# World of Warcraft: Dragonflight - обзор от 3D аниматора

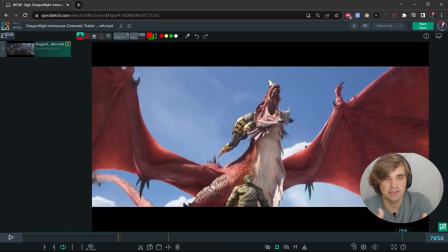[11:21]
И вот эта сцена с крутой анимацией, она на самом деле сильно проигрывает вот той сцене с человечком, где минимум была анимация, но при этом сам сюжет этого чувачка, он трогает до глубины души. Там супер анимация каких-то картонных персонажей, которых мы даже не знаем, она сразу проигрывает.
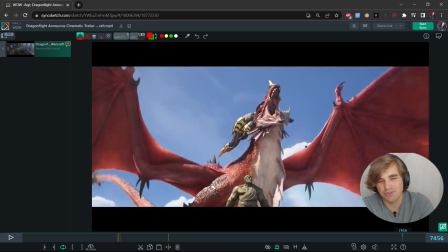[11:40]
То есть ее сразу неинтересно смотреть. Если бы мы подали этих героев, если бы нам тоже показали, что они себя представляют как персонажи, то это бы и сыграло тоже по-другому. То есть благодаря рассказанной нам истории мы можем говорить о характере вот этого каменного чувачка, насколько он, в общем-то, каменный, несгибаемый. тоже здесь, видите, какая аналогия происходит.
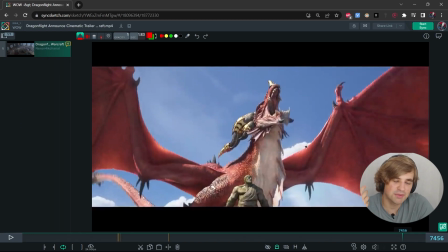[12:00]
Но при этом вот эти драконы, ну это абсолютно вообще какая-то ерунда. Мне кажется, что они как будто бы хотели нам, типа, какую-то крутую фишку показать, но по факту без вот предыстории, без вот тоже рассказа каких-то характерах этих персонажей, эта вся анимация, она сразу невероятно сильно проигрывает.
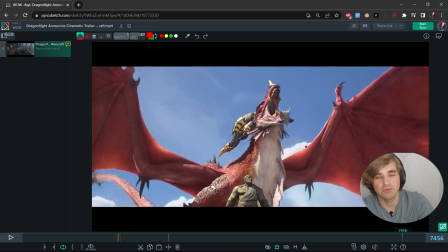[12:18]
Поэтому мы здесь приходим к очередному выводу, что все-таки анимация, она служит истории, если мы говорим про фильм, или она служит там, геймплею, например, если мы говорим про игру. Ставить анимацию куда-то вот на пьедестал, наверх, ну, к сожалению, это просто не соответствует действительности.
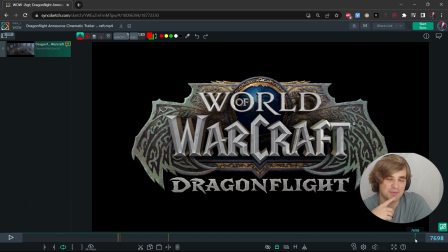[12:36]
Достаточно забавно наблюдать, как развивается сюжет в World of Warcraft, особенно если ты помнишь сюжет стратегии, если ты за ними следил. Так скажу, что сюжет именно оригинального Warcraft, вот этих вот стратегий, которые были там из 90-х, потом 2000-х, это жуткий вообще фэнтезийный мрачняк.
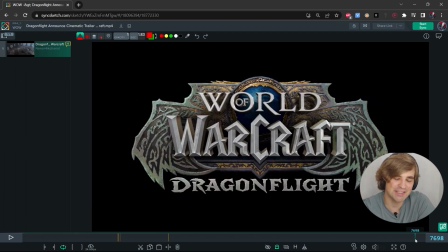[12:55]
То есть там беспросветная, по сути, темень. Именно что все очень плохо и будет еще хуже, и только вот там какой-то лучик света, лучик надежды, вот он есть. Мрачные события, если в них вдумываться, так скажем.
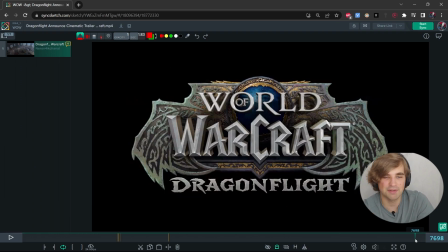[13:08]
Конечно, на фоне там игры это может выглядеть забавно, там забавные эти зеленые орки, забавные пиончики со своим опять работа. Но если вдумываться в историю, то она очень мрачная. И то, во что это сейчас превращается это по сути в Дисней.
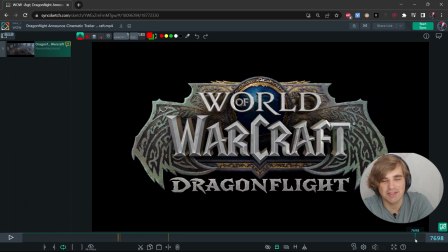[13:23]
Я не хочу сказать, что Дисней это плохо, но Дисней у нас уже есть. Да? Зачем нам второй Дисней? Зачем нам Дисней 2.0? Тем более в World of Warcraft. Я не совсем это понимаю. Мне, конечно же, больше бы нравился такой более помрачнее сюжет.
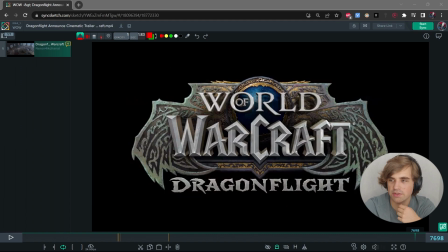[13:36]
Но явно они ориентируются на самую большую часть аудитории. И вы знаете, в связи с этим я готов абсолютно бесплатно предоставить Blizzard'ам новое лого их игры.
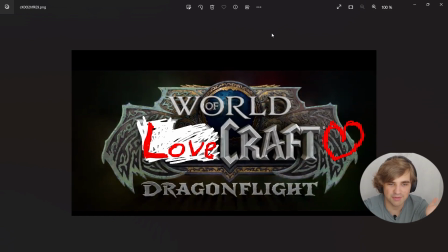[13:45]
Потому что мне кажется, что это лого больше будет соответствовать направлению движения сюжета в этой игре. Не благодарите, я очень старался. А на этом все. С вами был Олег Усов. Увидимся.